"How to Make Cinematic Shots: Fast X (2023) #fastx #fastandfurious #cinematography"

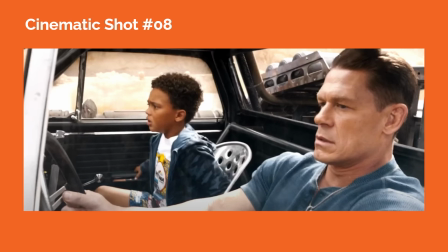4:07 In cinematic shot number 8, the camera is back inside the car, showing Jacob and Lil B still fleeing from the henchmen. The camera is likely using a slightly wider lens, and there are strong perspective lines formed by the windows and structural elements of the car. Jacob's head is framed by the back window, and Lil B's head is framed by the front passenger side window.
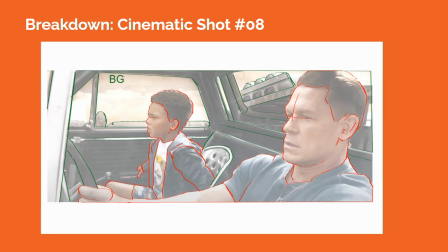4:24 One thing to note is that both characters have changed screen direction from an earlier shot in the scene, and this usually doesn't distract us, as crossing the 180-degree line during an action scene is easily achieved with appropriate cuts.
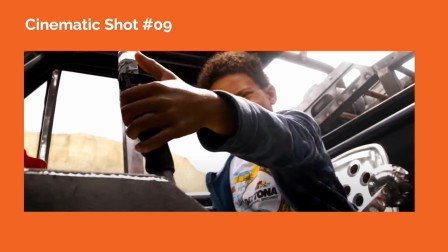4:36 In cinematic shot number 9, the camera is placed low inside the car, tilted upward, creating an upshot on Lil B as he reaches for a lever and pulls it to battle the pursuing henchmen. We can see a 3-point perspective grid formed by the structural elements inside the car, and the camera lens is likely a little wider,
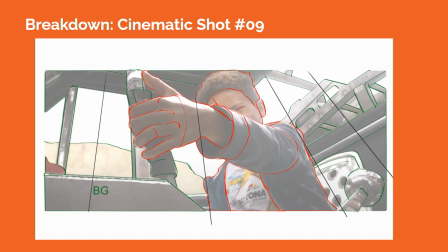4:50 allowing us to see Lil B inside the car, while also being aware of the structural elements around him.
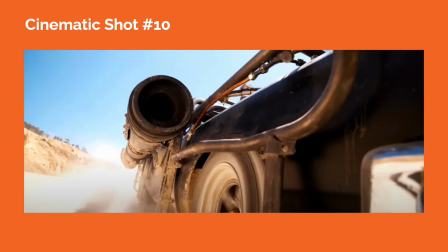4:55 In cinematic shot number 10, the camera is placed close to Jacob's car, showing a forced perspective on the vehicle. The ground plane and sky plane are clearly visible, and some of the background terrain appears on screen left. Putting the camera close to the car and its back tire places the viewer closer to the action, conveying the thrill and dynamic movement happening in the scene.
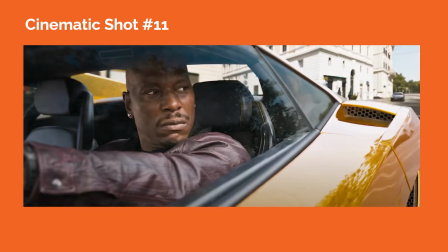5:14 We feel like we are right there, following the action. In cinematic shot number 11, we see Roman Pierce driving through the streets of Rome. He's framed on screen left, and his position helps to reflect how the rule of thirds can be used in composing a shot. We see part of the background showing buildings and trees flying by quickly. Roman is looking off screen towards screen right as he drives.
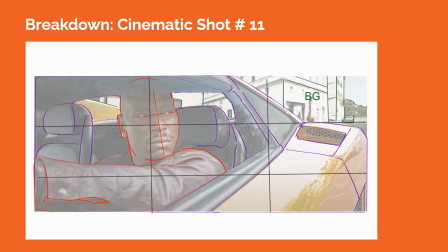5:33 The front passenger window helps to act as a framing element around Roman, putting him in a specific spatial area within the frame.
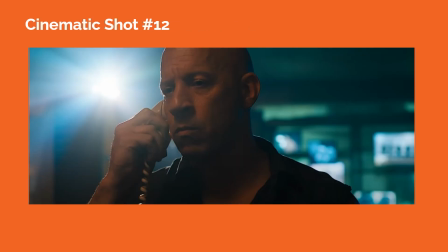5:40 In cinematic shot number 12, we see Dom answering the phone being taunted by Dante. The lighting scheme and color scheme within the shot plays an important role. Dom is mostly bathed in muted orange tungsten light, while the background elements are colored in muted blues and greens. There's a source light appearing within the frame that helps to add an edge light to the side of Dom's face.
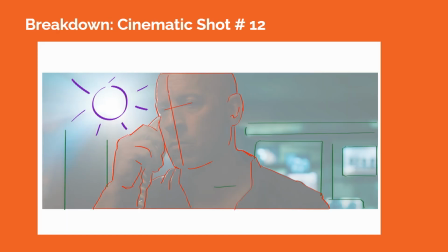5:59 The background elements are blurred out of focus, creating a sense of spatial depth. The muted lighting on Dom's face helps to convey his grim thoughts and situation.
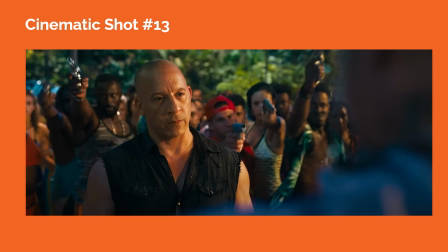6:07 In cinematic shot number 13, a classic over-the-shoulder shot is created with Dante in the foreground out of focus. Meanwhile, the camera is pointed toward Dom, who is more on screen left with his eye line directed toward Dante.
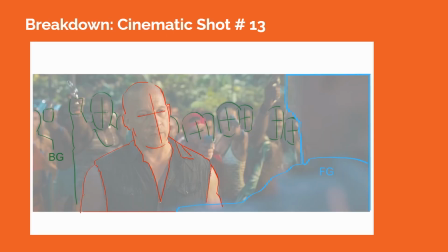6:17 Dom is more clearly lit in the scene from an off-screen light that is somewhere on screen right. The street racers in the background form crowd textures, creating spatial depth as they're out of focus.
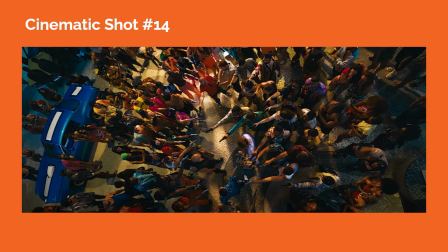6:27 In cinematic shot number 14, the camera is placed higher above ground, creating a down shot pointed toward the crowd below. Using a wider angle lens, the camera placement helps us to see the three-point perspective grid formed by the orientation of the crowd members within the frame, and also some slight distortion at the edges of the frame.
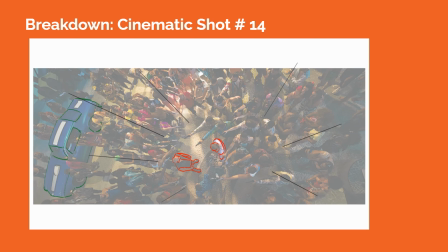6:42 Composition of the shot helps us to see the massiveness of the crowd around Dom and Dante as they face off, giving us a sense of what's at stake when they pull out guns and point them at each other.
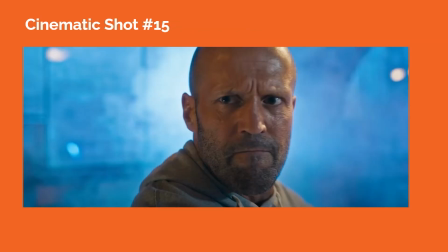6:50 In cinematic shot number 15, a traditional close-up on Deckard Shaw is informed by the lighting scheme and color scheme within the frame. Deckard's eye line is looking towards screen left, and he's mostly bathed in a muted orange tungsten light. Behind him, the background is made up of colder blue tones, contrasting with the warmer light on Deckard.
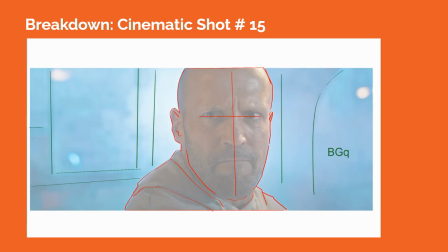7:06 This contrast helps to separate Deckard from the background and allows us to concentrate on what he is thinking through his facial expression.
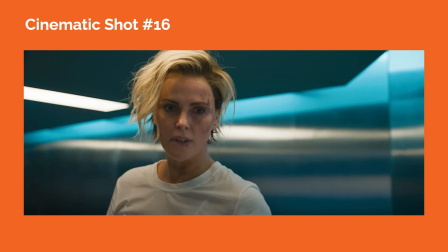7:13 In cinematic shot number 16, we see Cypher reacting to her fight with Letty. The warmer skin and hair tones in Cypher contrast with a strip of blue light behind her on the walls. The strip also helps to act as a visual guideline, drawing our view to her eyes as well as conveying a sense of spatial depth as it stretches into the background.
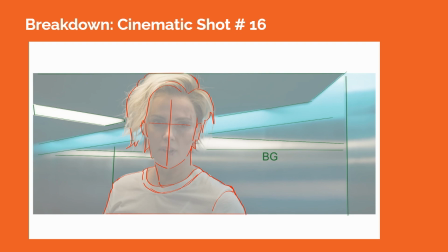7:29 The ceiling light on screen left and other light reflections on the background walls also help to add visual texture to the background, creating a pattern that separates them from Cypher in the foreground.
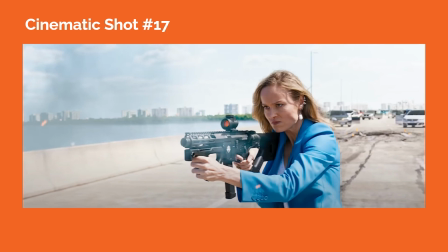7:38 In cinematic shot number 17, we see a new character, Tess, firing a gun as she moves in to help Dom during a battle on a bridge in Rio. The horizon line and background terrain stretch across the frame, moving our eyes toward Tess's face so we can focus in on her expression. Also, a lot of the color scheme in the background elements are muted or washed out by the outdoor light
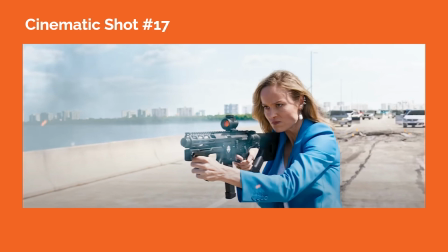7:58 so that the blue jacket worn by Tess helps us to focus in on her and her acting.
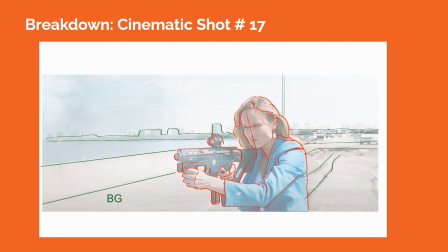8:03 The camera is likely using a wider angle lens to capture Tess in this environment.
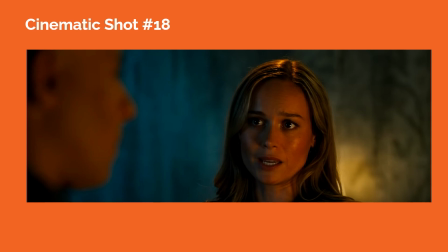8:07 In cinematic shot number 18, we see another over-the-shoulder shot with Dom in the foreground on screen left, with the camera pointed toward Tess, who is more on screen right.